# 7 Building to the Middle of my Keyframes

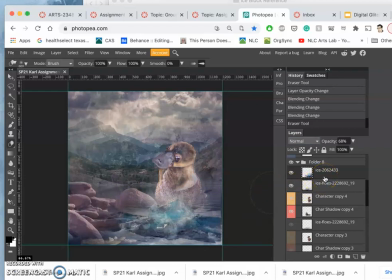12:38 And now I'm just going to kind of go for broke and then work backwards.
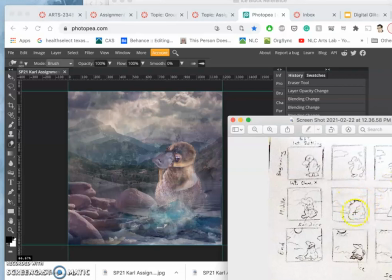12:51 So looking at my sketch, if I'm deciding, I know I need more to get to this point than this, then I can already decide. I know that. So I can already decide I'm going to do an extra 3 frames here.
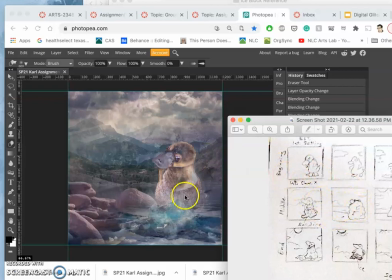13:09 Or I could just go right to this one and then go back to it and try to make the ones in between. But I think I'm just going to try to build up this transition to this transition into 3 frames instead of just 1.
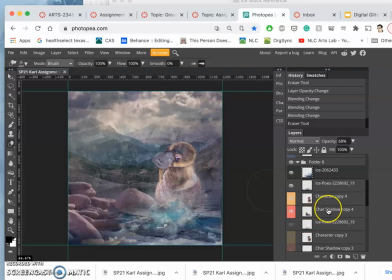13:21 So this will be the first frame. And then I'll play with the atmosphere. I want to up that atmosphere right on my creature to a higher percentage.
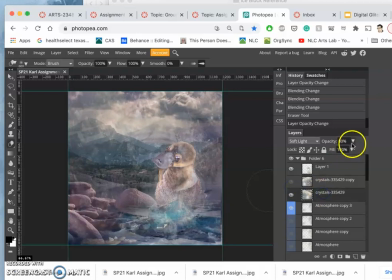13:37 I want to flip the crystals again in the sky. Maybe make them just a little bit more opaque. Maybe soften them again a little bit. No, that's too much.
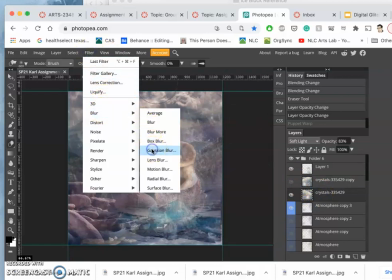14:00 So filter, blur, Gaussian blur. Yeah, not 7 pixels.
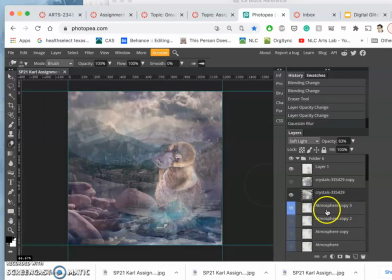14:10 There. All right. And I want to play with the atmosphere and play with its color.
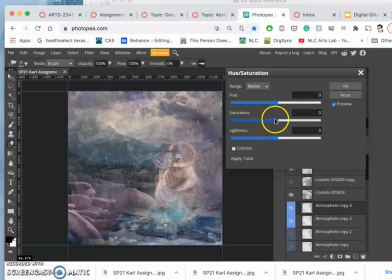14:24 Make it kind of a light blue. There we go.
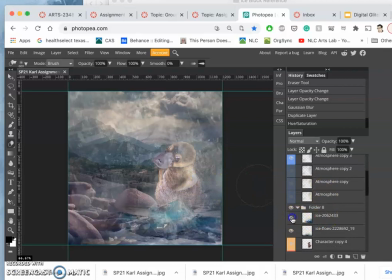14:37 So it's looking cold for sure for my little guy.
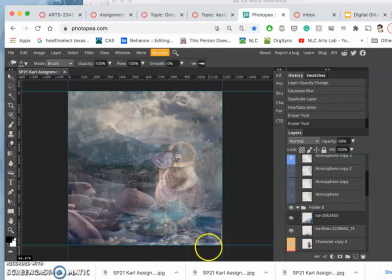14:52 Erase away a little bit more of this so it has, there we go, a little bit more in common with the other panels.